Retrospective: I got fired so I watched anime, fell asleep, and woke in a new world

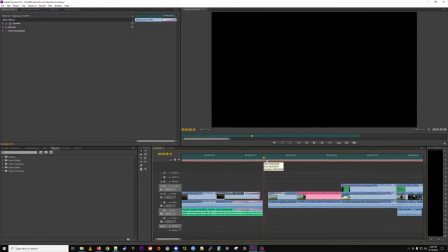12:21 so you fall asleep and then you know sort of the the logic in the the the video is i get transported into into anime land which i think this crowd will understand but it probably might be difficult for someone who's not into anime to get i think it's like a not an uncommon
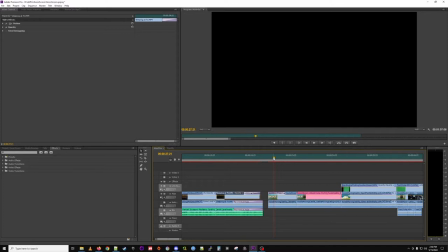12:40 dream sequence thing right this is sort of how it happens in wizard of oz and click the adam sandler vehicle so did yeah maybe i should have put i think this will be a common refrain but
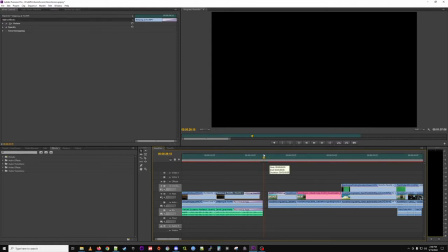12:53 there'll probably be a lot of second guessing during this retro i wonder if i should have put something in here maybe like a sound effect or something too yeah some wind chimes or something to let us know we're off to dreamland yeah
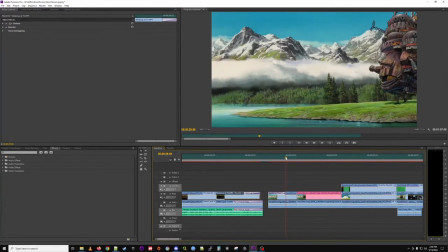13:11 anyhow so the first anime clip is how's moving castle and And I definitely envision this. Like, I'd say maybe 60% of the anime clips we'll see are things that I... I remember certain scenes in anime, and I know exactly how to, like, shoot myself into them.
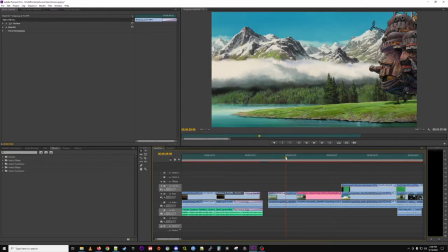13:30 And then some of them I had to find anime I liked and figure out places that I would fit in. So this is an example of the former, right? I definitely imagined waking up here partly because I just like this shot and
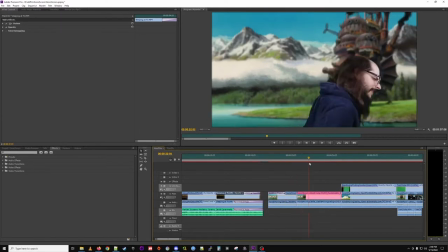13:47 because I think it's sort of you can naturally come up in front of the camera.
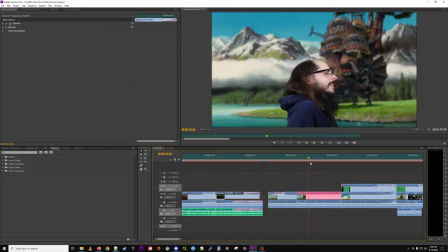13:54 Like it's shot sort of. Your foreground isn't well populated, so you can get this sight gag in. And interestingly enough, this is definitely one of the earlier shots I did. A lot of the live action is mostly chronologically shot.
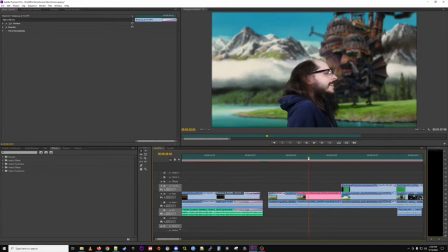14:15 Which is a bit unusual, but whatever works for you. I think it's easier for me just as a one man. And there's a couple of cool things I liked about this. One is that I actually smartly used the After Effects linking here.
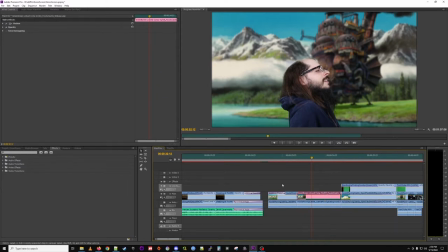14:30 Ah, yes. The dynamic linking in Adobe. which in the april 19 april 15th video i did i would clip things out of after effects and put them in in the project which i i like more because you can just move everything in premiere
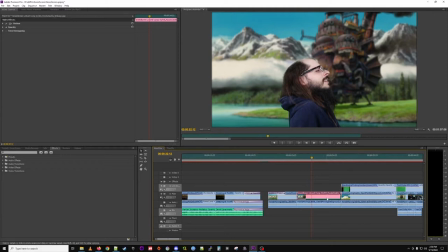14:48 um but there was you know it was a lot easier in after effects to get the green screening yeah because after effects is more powerful green screening tools so basically had to do everything in after effects and it would have been a pain to export and put into project so that's where we
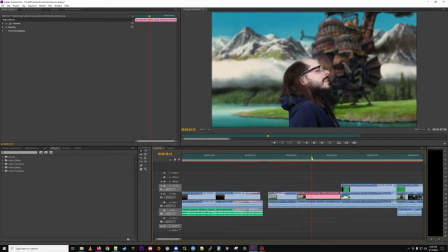15:05 led to the linking and i also fuzzed out
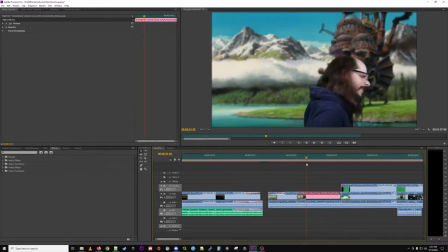15:11 the background so that i could draw attention to myself so i feel very clever about doing and
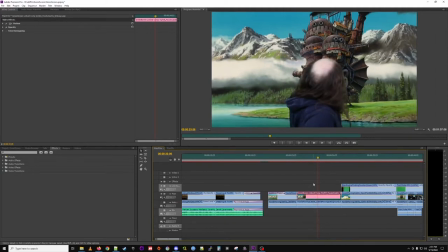15:18 then yeah right and you're creating a rack focus here yeah and then you can bring it back in yeah focus on me uh you know pretty advanced move for me i want to say i'm pretty happy about that i think you
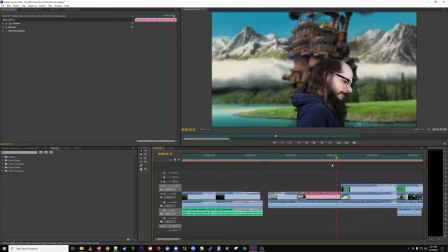15:34 sitting up into frame the way you do too also sells the waking
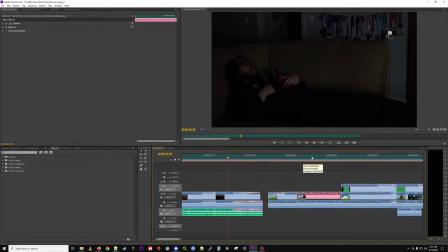15:39 up in a dream kind of thing so i don't know if you have to worry too much about this transition i think audiences in 2022 are a bit smarter You know, with the movies coming out, it doesn't seem that way.
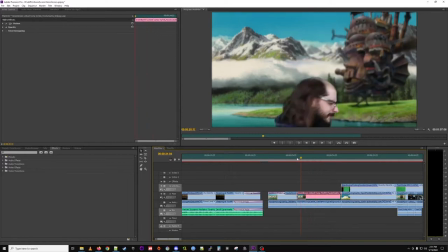15:53 Yeah, I know, I know. This shot actually pretty difficult because I had to make sure I could catch myself in frame.
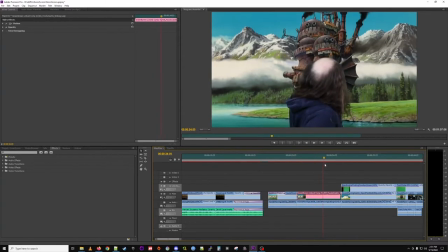16:00 I didn't go out of my camera's frame, which was a problem that I struggled with.
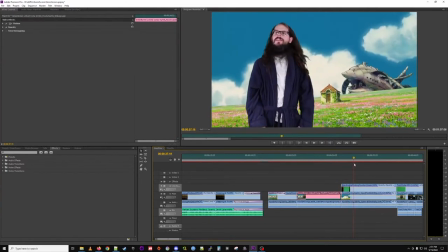16:08 Right, and here's an example in Premiere where I had a good enough green
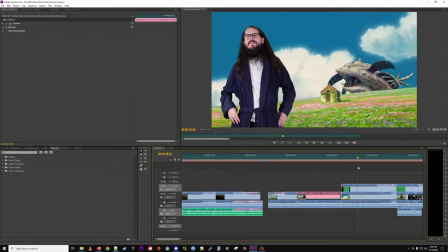16:13 screen that I could do it all in Premiere, and it looked decent.
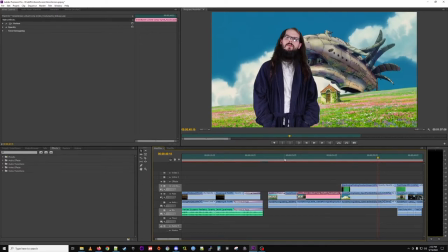16:20 I did think about, yeah, one thing I wanted to mention. There is some ambient music here.